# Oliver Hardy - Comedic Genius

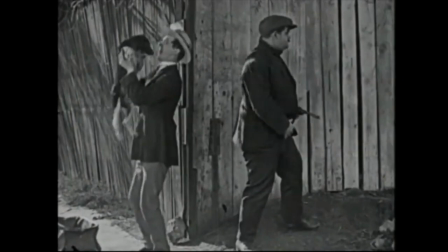(4:03)
Though they appeared in scenes together, Oliver Hardy and Stan Laurel played independently of each other, and not as the comedic team they were later to become.
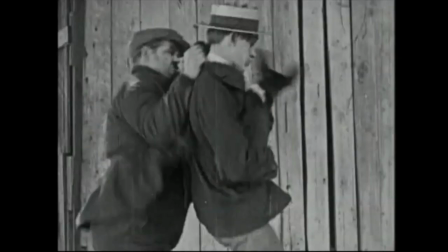(4:12)
Of course, Oliver played the heavy again.
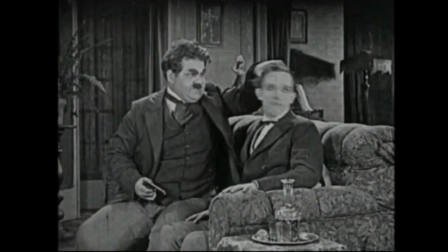(4:18)
As you can see from this clip from the film, Stan's eyes looked kind of funny.
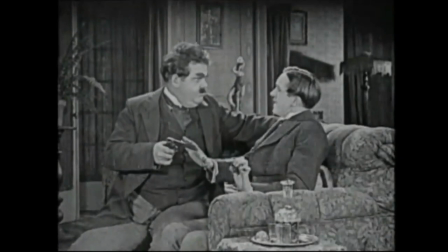(4:23)
It was discovered that his pale blue eyes showed up as white on orthochromatic film of the time.
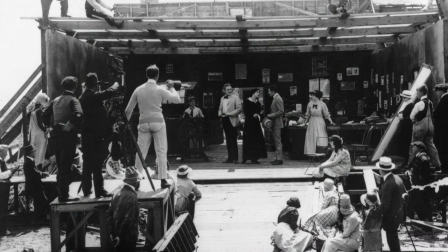(4:29)
Film producers tried to fix the problem with eye makeup, but it wasn't well received. Stan Laurel had to step behind the camera,
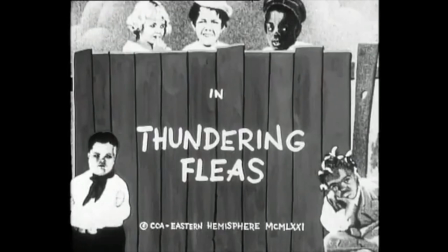(4:37)
working as a gag man and a director at Hal Roach Studios, home of the Our Gang series.
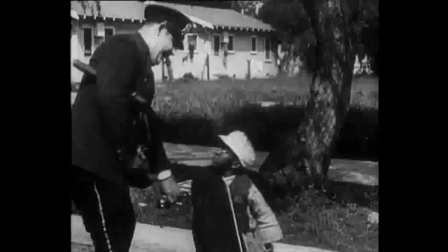(4:44)
Meanwhile, they made appearances with the Little Rascals.
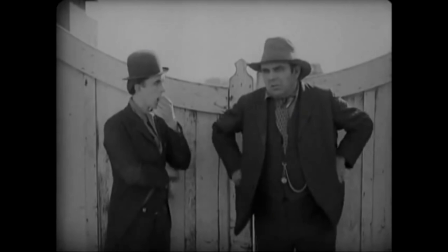(4:47)
Later, panchromatic film was developed and Laurel began acting in front of the camera again.
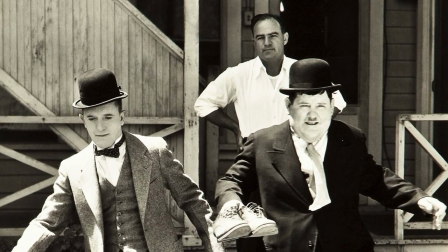(4:54)
Hal Roach saw comic potential between Stan Laurel and Oliver Hardy,
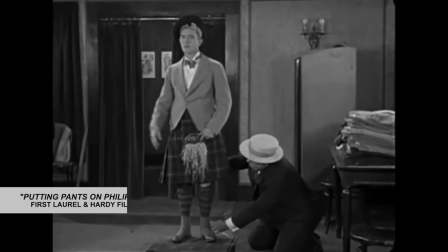(4:59)
so he put them together as a double act in their first short called Putting Pants on Phillip in 1927.
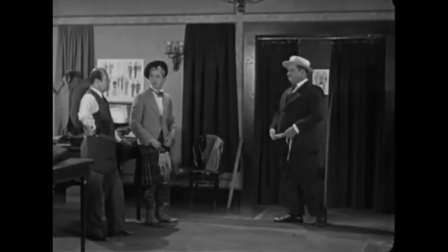(5:06)
The results are hilarious. So began a long career for the best-loved comic duo in American cinema history.
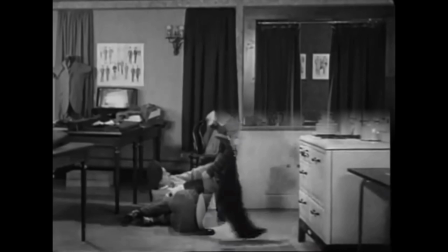(5:15)
By the way, Oliver picked this film as his favorite comedy short.
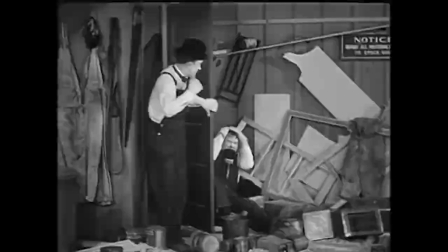(5:23)
It is interesting to note that Stan Laurel was a big part of their behind-the-scenes success,
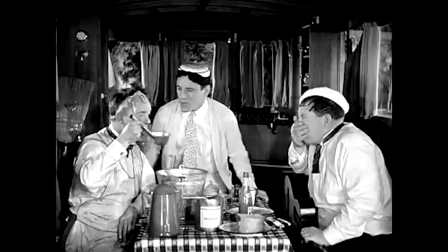(5:31)
helping craft the team's slapstick films and writing and directing some of their best material.
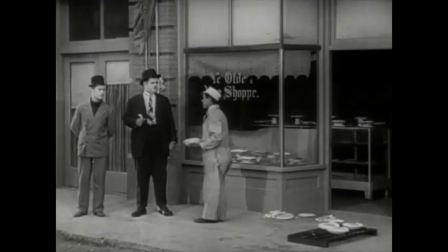(5:38)
In another Hal Roach silent film shot that year, Battle of the Century had one of the greatest pie fights ever filmed.
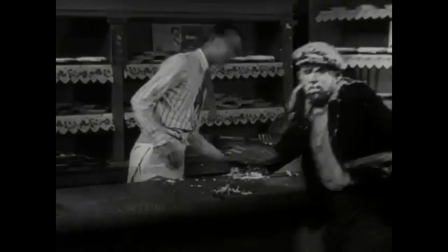(5:46)
Guess who gets the first pie in the face? Yep, it was Ollie. Of course, it escalates soon after.
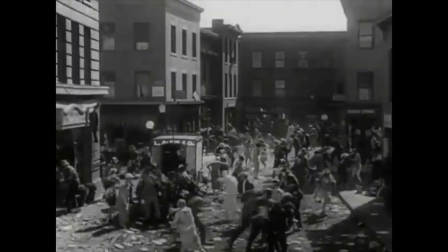(5:53)
Over 3,000 cream pies died in the making of this movie,
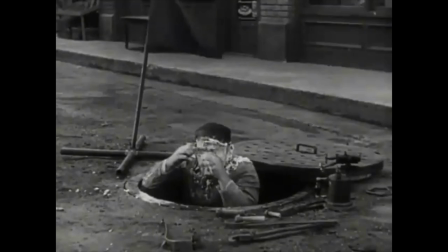(5:57)
which were thrown not with abandon, but with slow-burn precision, heightening the comedic effect.
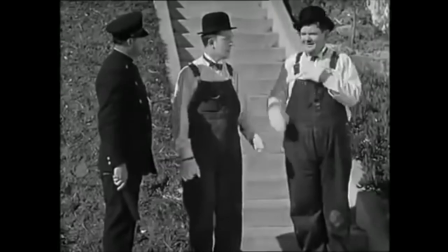(6:08)
Oliver Hardy developed many mannerisms as his career grew.
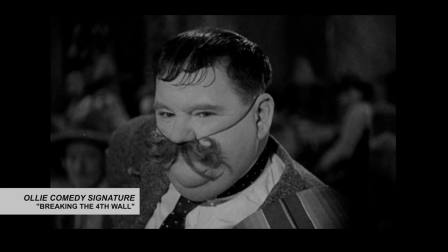(6:12)
Of course, there was the tie twiddle and the finger waving, but his signature gag was breaking the fourth wall, as they say in the theater.
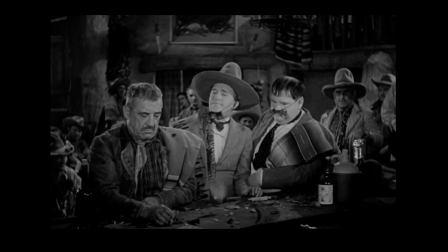(6:21)
In order to break the fourth wall, the character communicates directly with the audience.
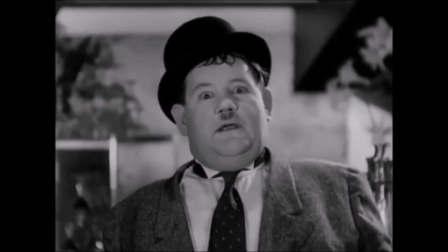(6:26)
Oliver Hardy often broke the fourth wall in his films with Stan Laurel, where he would stare directly at the lens.
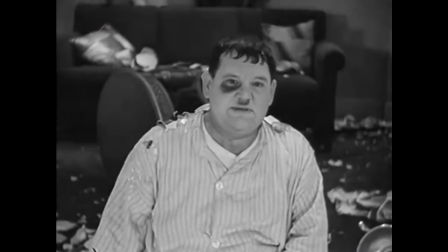(6:34)
It was his way of connecting with the audience through the camera.
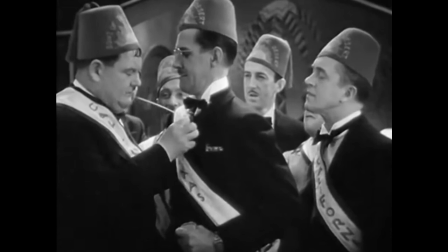(6:38)
His close-up glares often showed disbelief over his fate while looking for sympathy.
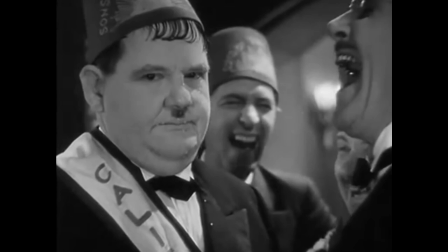(6:45)
He also stared at the camera during one of his famous and hilarious slow burns.
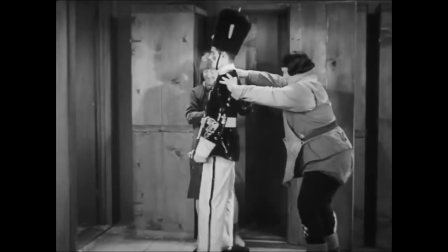(6:50)
During the course of their career, the duo appeared as a team in 106 films,
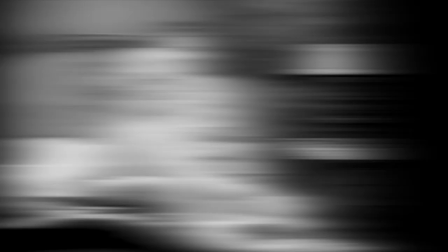(6:57)
starring in 34 short silent films, 45 short sound films,
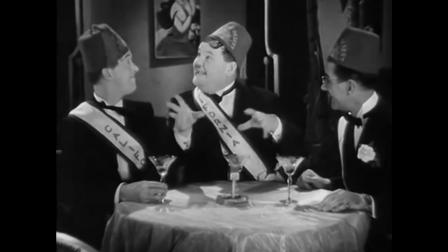(7:03)
and 27 full-length feature films. It never gets old.
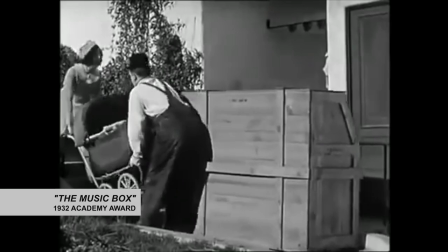(7:10)
Their comedic genius was finally acknowledged with the 1932
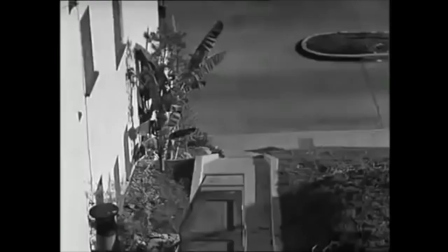(7:15)
Academy Award for Best Live Action Short Subject with their film, The Music Box.
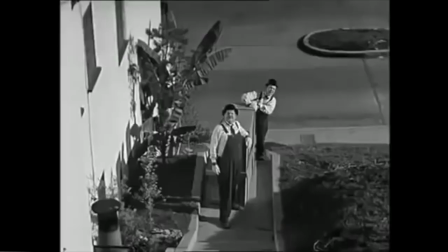(7:21)
The simple plot revolved around the pair lugging a piano up a seemingly endless flight of steps before, eventually, it smashed the smithereens.
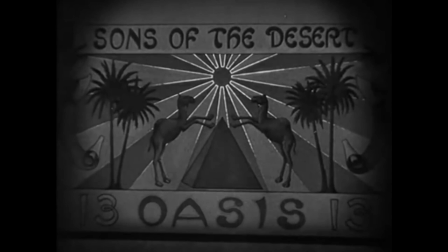(7:30)
The next year, Laurel and Hardy starred in the now famous feature film, The Sons of the Desert.
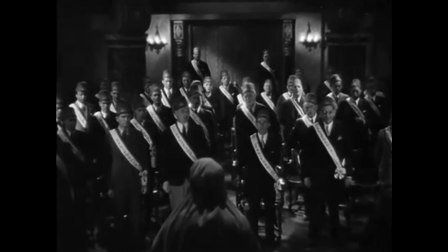(7:37)
The 1933 film begins with a group of men in Fezzes singing Au Lang Syne.
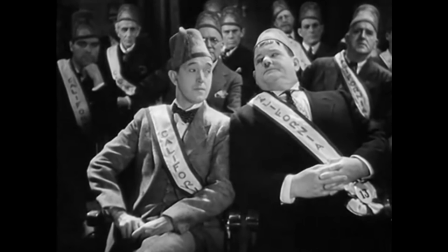(7:45)
It is a California meeting of the Sons of the Desert, a fraternal lodge of which both Stan Laurel and Oliver Hardy are members.
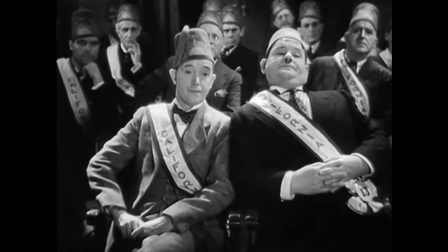(7:53) I repeat, this, the oldest lodge in the great order of the Sons of the Desert,
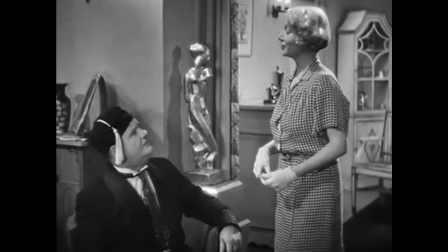(7:58) must be represented 100% in our annual convention at Chicago next week.
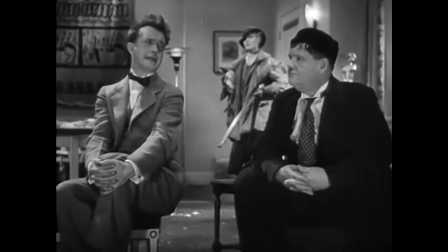(8:04)
So, what does Ollie's wife say?
You're not going.